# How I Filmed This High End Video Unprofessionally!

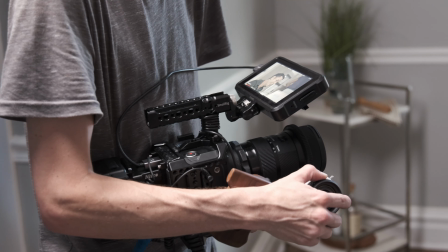So my thought process behind this was we had the younger couple, a younger family, and a middle-aged couple. For the younger couple, we managed to enter a home that was already furnished. It was completely beautiful and so we maybe thought okay well with the context of this situation could be that the couple just moved in or they've been moved in for about a week or so.
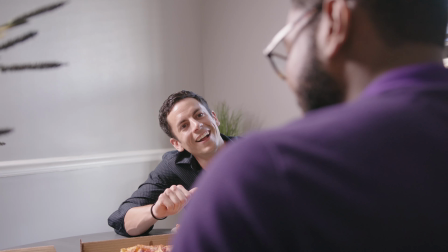Let's order some pizza and just do whatever is all authentic. So we did that.
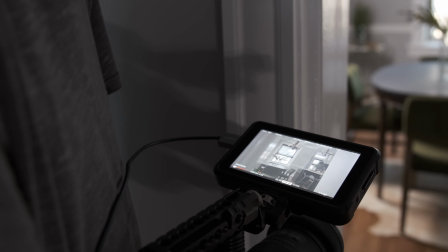This looks really nice. For the next young family, we had them enter a home which was completely unfurnished that we walked into and we didn't realize it was going to be unfurnished. So we really had to improvise. And I think the first thing that entered my head was what would a family do the second that they enter a brand new home or they're touring a brand new home?
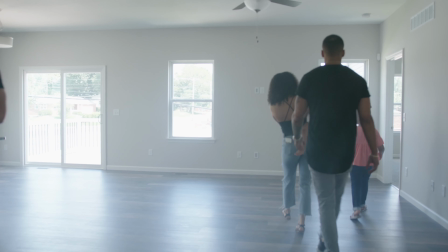I thought, well, you'd probably think of where you would put things, right? You come up this vision of where your desk could go or the couch or the tv and so the first thing that i had this couple
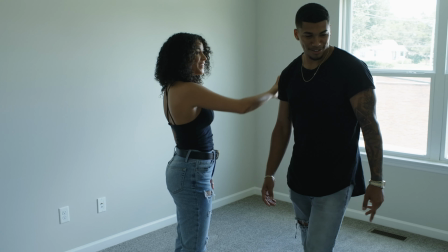do was act as if they were really going to move into this home and the little girls run through the home as if they were having a ton of fun and it was super cute and worked out really well finally for the third family they were at their new home and instead of showing the interior of the home we actually showed the exterior such a beautiful place and as you'll see in the behind the scenes. We just had a lot of fun with it. I want to establish the location that we're at right now.
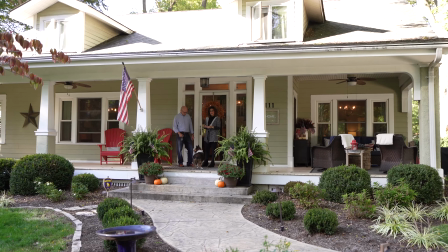We can see that we've got this beautiful home and instead of just kind of doing a big dumb wide as a lot of people say, we're still going to do a big dumb wide but there's going to be some action inside of the scene. So we're going to have the subject just leaving the home so that there's something that the eye can go to rather than just the house.
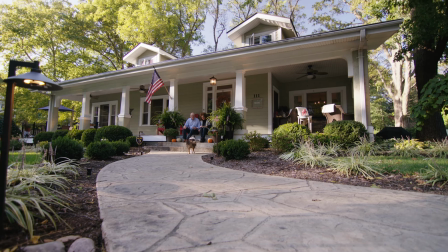I don't know whose dog this is that you borrowed, but I need it. Just look at this.
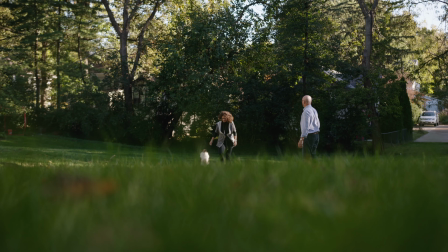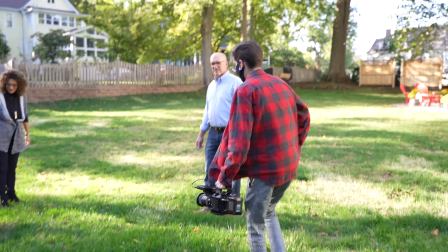So good. All right, continue.
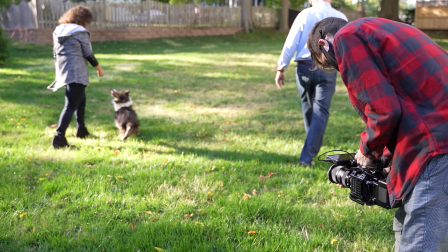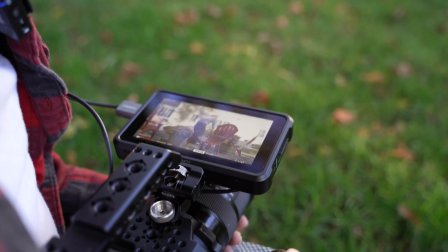Oh my gosh. You know, the home is where the heart is, but the home is not just where the house is, but it's the city that it's within.
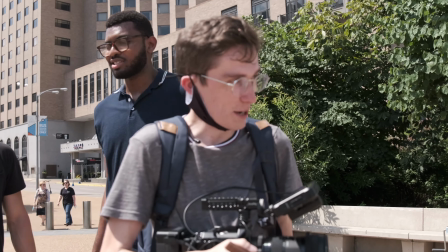And that's really what we wanted to accomplish. I mean, we literally just walked by some ice cream in the hot dog stand.
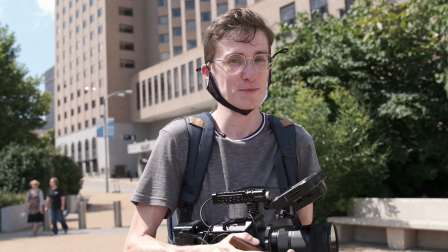So why not show what people would normally do in a park?
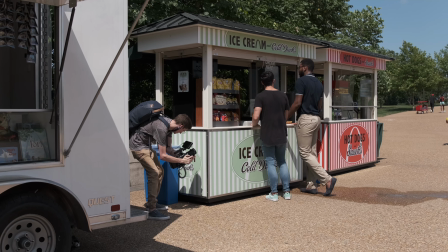I think we did a really good job. I'm super happy with it. It was super laid back, a lot of fun, and the client seemed to be ecstatic with it as well. So no matter what you're doing, try to always be authentic. Improvise is going to make you a much better filmmaker rather than fully planning things out. I think if you just go out and do it, you'll take the experience that you got during that shoot, and you'll be able to pass it forward to the next one.
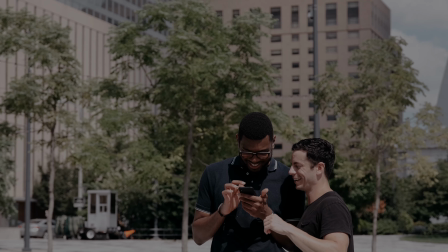Okay, that's nice. I'm like glistening. There you go. That's sick.